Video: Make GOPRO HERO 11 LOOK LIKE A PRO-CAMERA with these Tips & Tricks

The stabilization is really good, so use that to your advantage to move the camera around. It's actually quite easy.
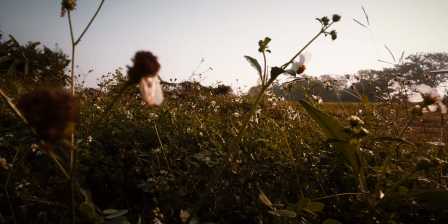8:35 You just press record and you hold it in the direction where you want to shoot, and you move it to the left or the right.
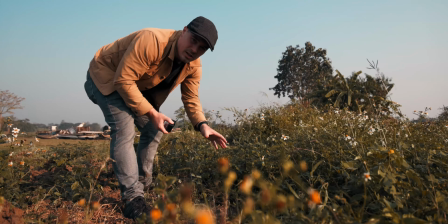8:43 It's definitely not the nicest shot here.
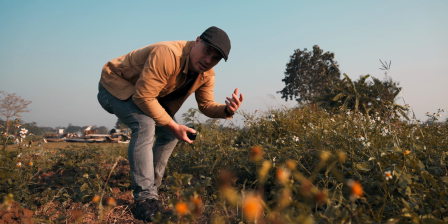8:45 We don't have the nicest background, but I just want to get one shot that doesn't really show the airplane at first, so that it makes the viewer curious what's happening next.
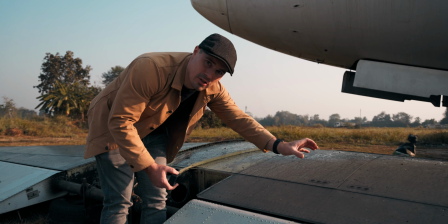8:54 Here's my next shot. I just filmed the textures here from that airplane wing.
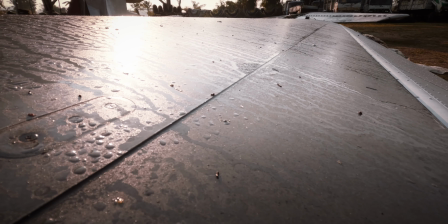8:58 So I only hold the GoPro in here against the light and I move it over the surface. I shoot in 4K 60 right now, by the way. Also in linear. It's nice when you go close to things, even with your GoPro, it's like you don't show too much, but you still keep it interesting.
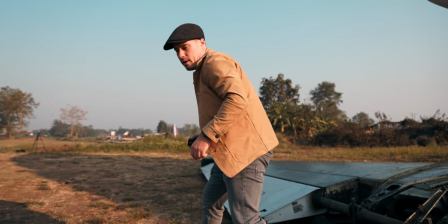9:18 So now our third shot to reveal the airplane. Okay, so here wide angle shot now.
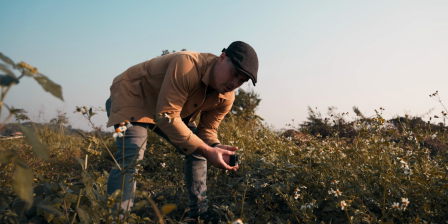9:23 Again, I hide behind plants here, because when you have foreground objects that are really close to the camera,
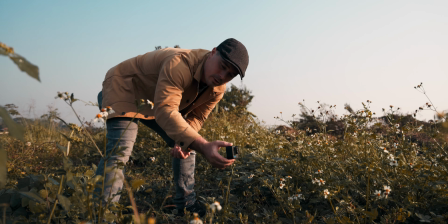9:29 then even small camera motion becomes more noticeable. So always try to put something in the foreground.
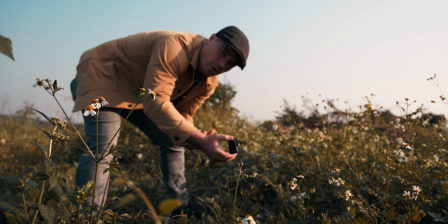9:36 It's easier for you to actually show camera movement. I can actually show you that.
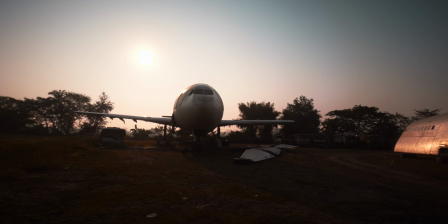9:40 Let's first do a shot like that here, where I moved the camera around. You see the camera movement a little bit, but not much. But now when I do the camera movement behind those plants here, the motion, the camera motion instantly becomes more visible.
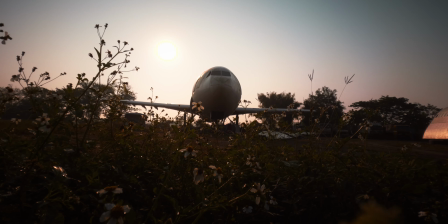9:55 So let's do it like that. So you can see how easy that is. Just put something in front of the camera and the motion becomes more visible. At the same time, by going low and pointing the camera up, the airplane also appears to be a bit bigger. So that also makes the shot look a bit nicer. So really focus on these two things mainly. Put the light source behind your subject or to the side and use camera movement to your advantage by putting foreground objects in the shot and then simply slide the camera around. It's actually that easy. And by the way, the big mistakes that many beginners do, don't just walk around with the camera and shoot all around you. Focus on getting single shots. You also learned it in my how to make cinematic travel video guides. This is like the key tip that I always mention there, because the moment you start getting single shots, one shot after the other, trying to tell a story with it, that is where your videos really kick off. And it doesn't matter if you use a GoPro, your phone, or a bigger camera. But now it's time to go back into the studio and show you a bit more on how you can make your GoPro footage look even better. Boop. Okay, now it's time to do the actual magic to your footage to make it look more like a pro camera. And I have two ways to color grade GoPro footage here for you. And I also have another tip for you that actually makes it more like a pro camera. The first one is a plugin that I oftentimes use to color grade my videos, and that is also the sponsor of today's videos, which is Film Convert. And that plugin is available for DaVinci Resolve, for Final Cut and Adobe Premiere. So no matter which professional NLE you use, you're covered with this plugin.
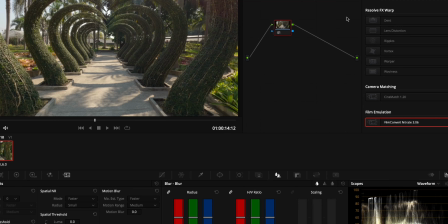11:33 And it's actually quite straightforward to use, so let me show you how it works. You first drag it onto your clip, and from there you can choose camera profile. Of course, there we're shooting GoPro Hero 11 and then flat. You can also choose the natural color profile there if you shot in that, so it doesn't really matter.
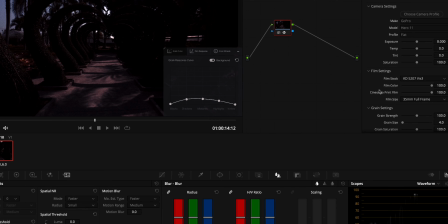11:51 And now you can see that it's way too dark. So the first thing that I want to do is, like always, bring the grain strength slider down, because I don't like noise in my shots. So I prefer to have it without any grain there as well. And then I adjust the exposure slider here because it's way too dark by standard. It's a bit like developing a RAW in Lightroom. Like you underexpose the shot, then you bring it all back.
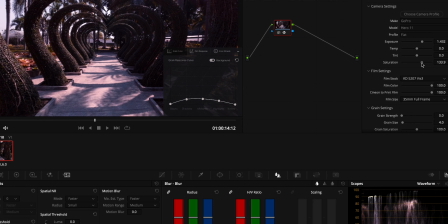12:13 After the exposure adjustment, I see that the temperature and tint is a bit off. So I at first bring the saturation slider up so that I can see better where the tint is. And now I can see that it's a little bit too magenta looking, and it's also a little bit too cold, which is why I will adjust the tint and temperature sliders here until it looks good.
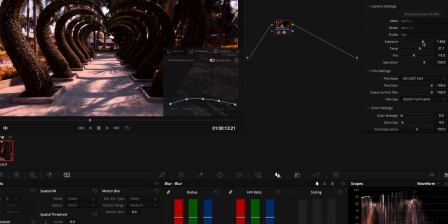12:31 And there you can see that instantly looks really nice.
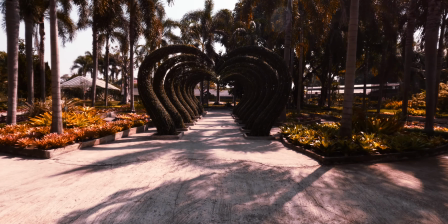12:36 Definitely not like GoPro colors anymore.